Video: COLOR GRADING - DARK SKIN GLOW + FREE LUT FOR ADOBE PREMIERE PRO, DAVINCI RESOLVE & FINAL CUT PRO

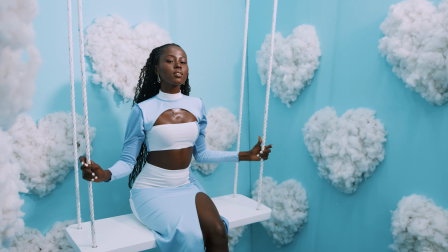0s
What's up guys, hope you're doing great. It's your boy Shots. In today's video, we're going to look at a follow-up video to what I previously did when I shared with
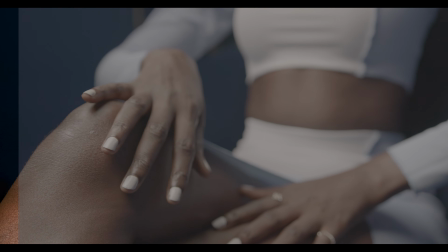8s
you a new LUT that deals really good with the skin.
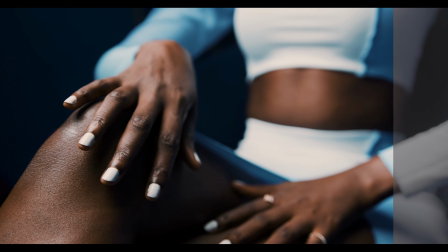12s
And in today's video, we're going to look at how we can enhance or augment the skin tone to turn it from this to this.
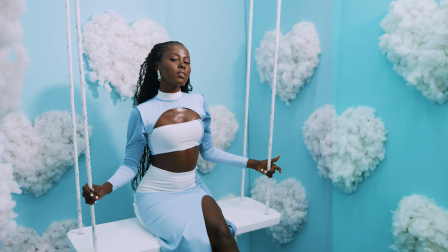21s
Let's get right into it.
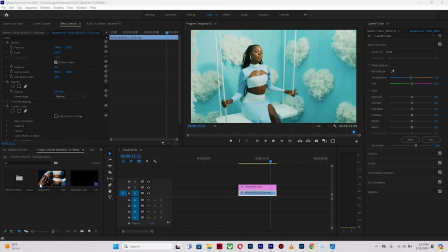22s
Before we go ahead with that, I want to let you know that I have down the description below the LUT that turned this flat footage from this to this,
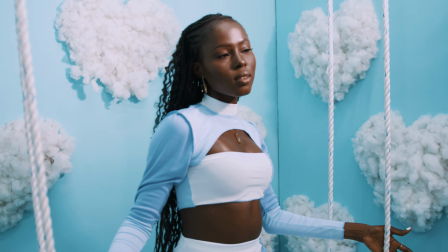31s
and I'm pretty sure that it looks good to you too. So if you fancy it, go down there and download it, and also don't forget to subscribe to the channel.
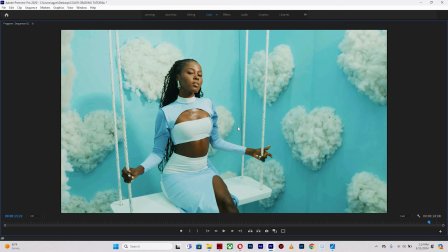39s
Alright, so the first thing I want us to look at before we go along with today's tutorial is that you realize that in the skin, or in a dark skin for that matter, you realize that there's a lot of warmth in there. All right, there is orange, there's yellow, and there's red,
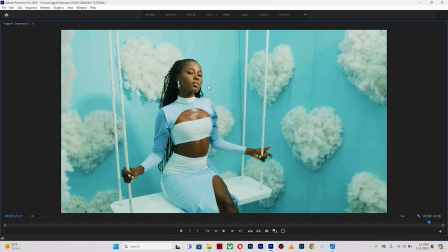56s
and those are the colors that we're going to tackle to get our look to that chocolate dark skin tone.
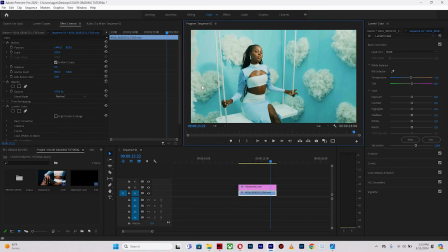62s
And this step is done once you've applied the LUT or you've created your color grade, but you still want to actually target the skin and make it look that dark. This is my way to go about it. So still in the Lumetri color tab, you're going to go to curves.
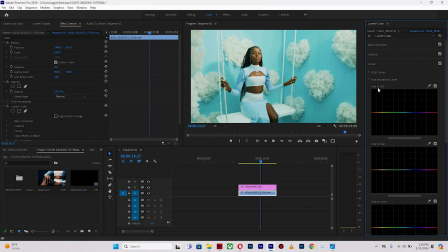78s
Okay, so we have hue versus saturation, hue versus hue, but for this purpose you're going to look at just the hue versus saturation. Okay, so with my color picker, all right, so I'm going to select the skin tone, anywhere around the skin tone. I'm going to pick the browns.
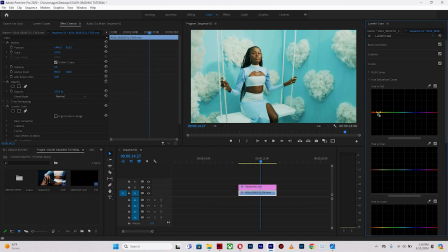95s
Okay, and here it selects the colors or the range or the spectrum of warmth that I have in the skin tone as properties. So yellows, reds, and oranges. Right, so with the center I'm going to drag it down to reduce its saturation,
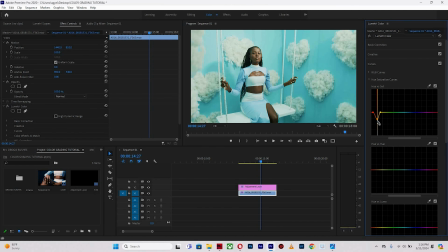114s
and what you notice immediately is that we've taken out the warmth and the skin still looks good, but this time around she looks more dark, which is something we are going to go for. All right, but it doesn't just end there. Even though it does look good, we are not going to end there.
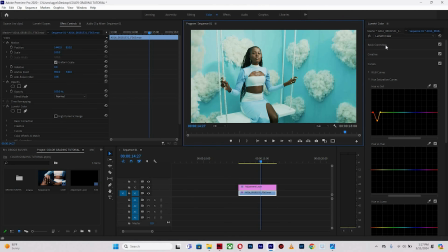132s
We are going to add some contrast to bring out the pop. All right, so we're going to add some contrast to it to the right. Okay, then I'm going to add some whites, just a bit of it, then crush the blacks.
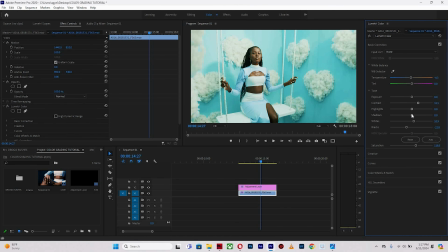147s
Good. Now to the shadows is going to help us bring out the shade or the shadows a little bit more out to separate the highlights from the shadows much more. All right, okay, so now it pops better than before.
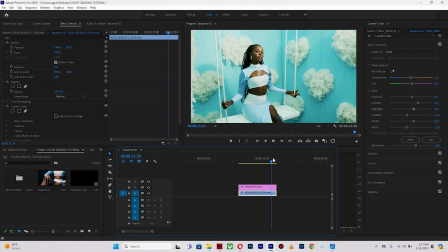167s
You realize that the contrast actually makes her skin tone pop some more, and basically that's how I go about it. You realize I didn't do so much. It was just in the Lumetri curves, the RGB curves, that I had to just pull down
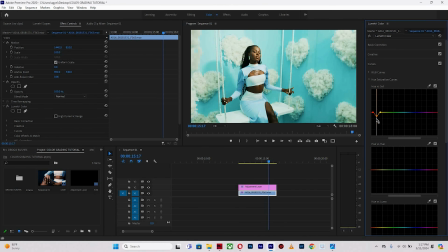184s
the saturation of the skin, which is mainly made of reds, oranges, and yellows. All right, so if you push towards the opposite side, you notice that's way too much out of the normal. But you bring it all the way down, it gives you a different skin tone,
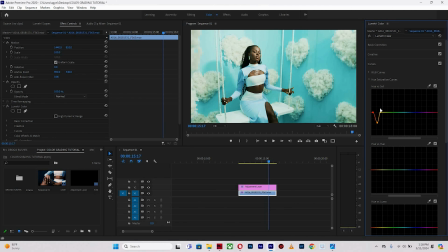202s
which is most preferred in the dark skin tone spectrum. All right, so basically that is how I go about augmenting or making dark skin tones pop more, so it looks much more natural to the eye instead of adding too much warmth.
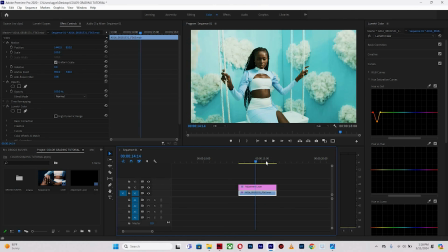220s
And all these can be done with just a few minor tweaks like we just did in this video. So if you fancy skin tones that are dark, this one way you can go about it. There are several other ways that you can still achieve this look, and I understood this through photography when I was retouching in Photoshop.
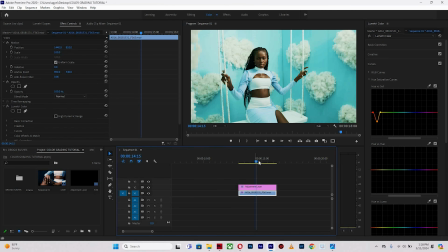238s
That's how I understood that I could bring down the skin tones, the yellows and the reds in the skin tones, to make the skin tone much more dark.